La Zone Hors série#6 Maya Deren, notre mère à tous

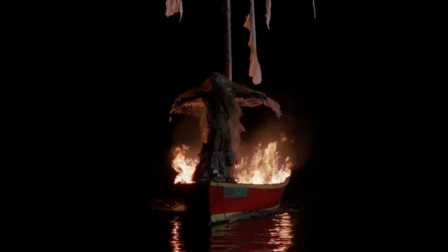751s
A partir de 1934, date de l'occupation d'Haïti par la marine américaine, commence la peur et la fascination pour les rites vaudous.
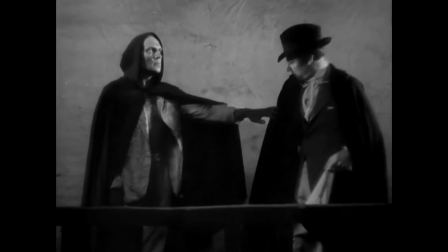759s
Si les exemples les plus célèbres sont les films White Zombie et I Walk With A Zombie,
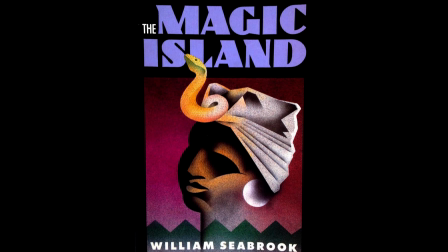764s
il faut surtout trouver les origines de cette fascination chez William Seabro, ami d'Alistor Crowley, et dans son livre The Magic Island,
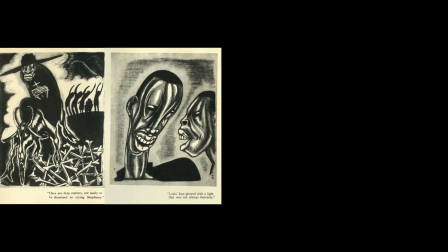771s
publié en 1929, où il diabolise le vaudou.
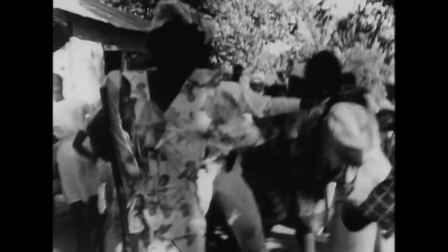775s
Dû à la forte inscription du voudou haïtien dans la culture populaire aux Etats-Unis et à l'imagerie colonialiste de l'Afrique en France dans les années 50,
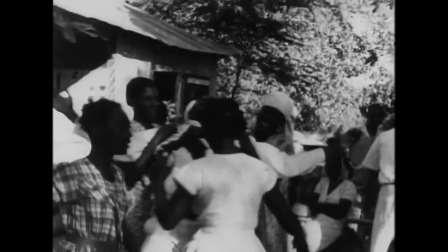783s
rouges comme des rennes n'ont pas un imaginaire exemple de représentation, ce qui aurait pu les empêcher de chercher et de trouver de nouvelles façons de montrer les rituels.
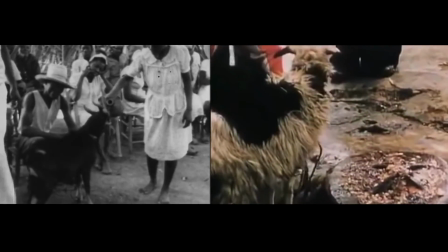792s
Contre toute attente, ils arrivent l'un comme l'autre à une forme non seulement similaire mais qu'on peut définir comme moderne.
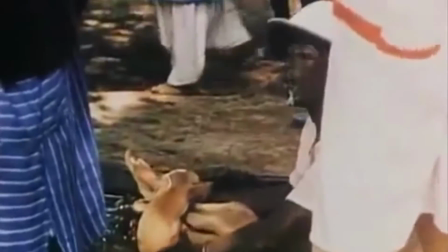798s
Leur caméra est perpétuellement impliquée dans les situations, elle fait partie du tout qui est montré à l'écran.
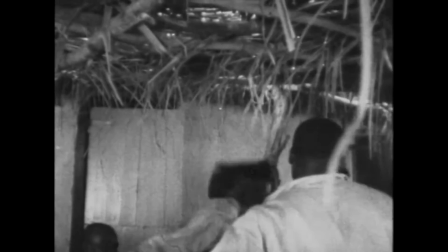805s
Tout comme Rouch avec Les Maîtres Fous, Deren cherche avec Divine Horseman à donner corps à la réalité qu'elle voit grâce au langage filmique.
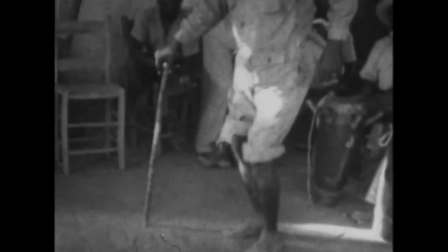815s
Elle accorde et fait entrer en résonance la réalité qu'elle observe avec sa mise en image,
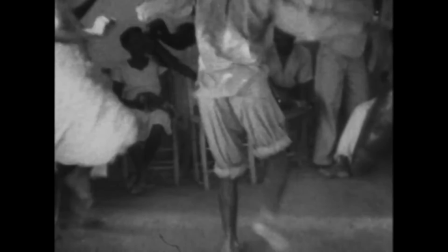821s
tentant d'opérer une contamination en chaîne entre ce qui filme et ce qui est filmé, entre la caméra et le réalisateur.
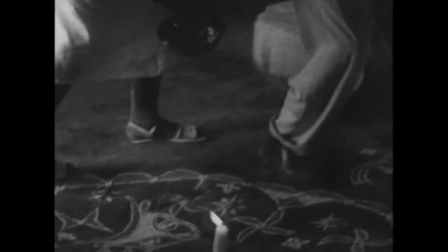829s
Elle inverse le postulat habituel en faisant du monde un double de sa propre image, qui va au-delà de son idée,
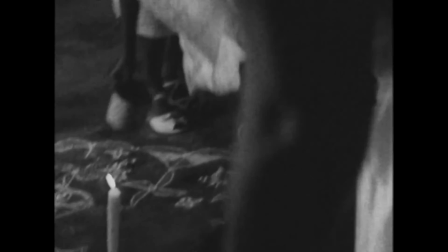836s
selon laquelle le film documentaire serait un simple enregistrement du réel, uniquement une reproduction d'une réalité préexistante au film.
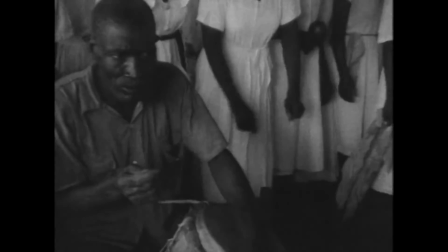844s
Conjuguant une réflexion sur le médium lui-même à une inspiration artistique et un souffle magique qui fait trembler les corps et les figures,
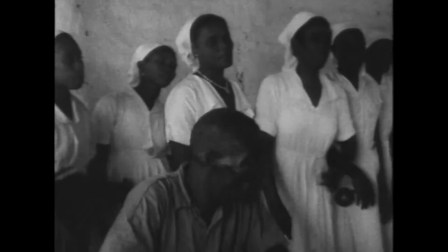851s
Maya Deren bouscule les principes formels du cinéma documentaire. Elle rompt la barrière séparant généralement l'objectivité de la subjectivité,
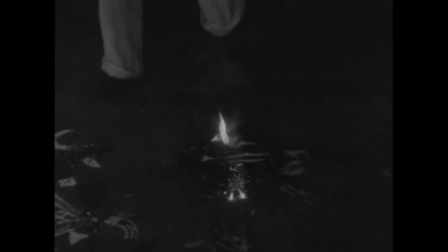859s
l'enregistrement du réel et le récit. la captation objectif et la fabulation, l'histoire et le mythe.
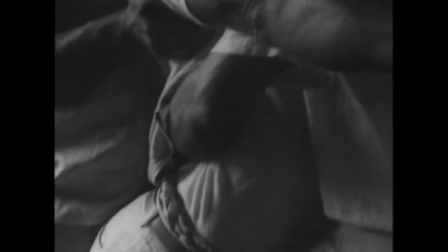867s
Ce film explore la métamorphose du monde en images de cinéma, et l'image en documents,
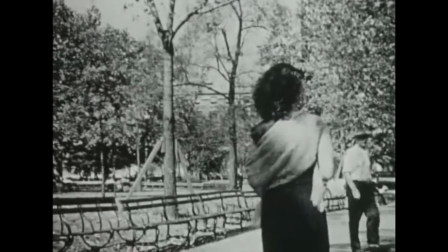874s
inaugurant une nouvelle problématique, celle de l'abolition de la frontière entre cinéma du réel et cinéma de fiction.
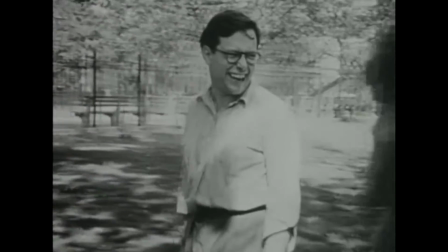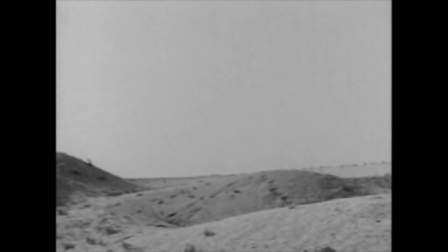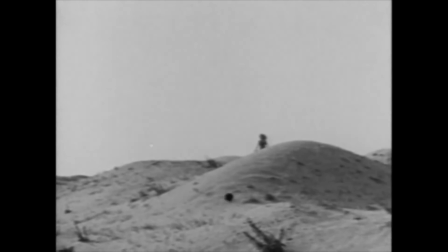891s
Au fond, tout le cinéma de Deren questionne la même chose. La forme filmique est un rituel magique en soi.
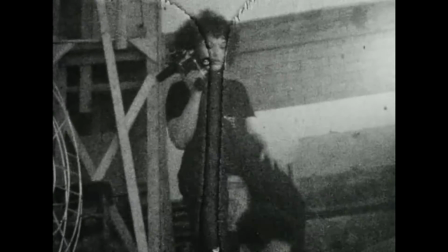900s
C'est une question centrale qu'on retrouvera dans les films de Kenneth Anger.
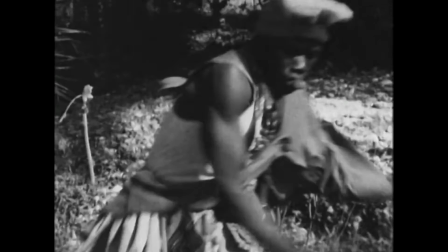908s
Et si Divine Horseman a une place si importante dans l'histoire du cinéma,
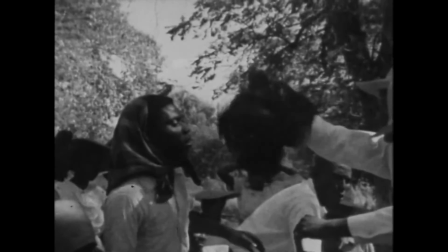912s
c'est parce qu'en s'impliquant avec autant d'intensité dans la réalisation du film, en étant au cœur des rituels et des danses,
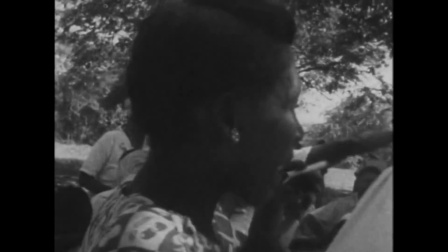919s
Maya Deren est devenue la monture du cavalier qu'est le cinéma rituel, un Lowa de l'avant-garde.
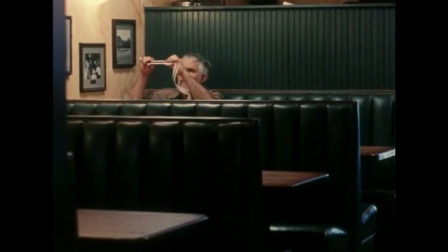930s
Et comme la si bien dit Stan Brakej, Elle est notre mère à tous.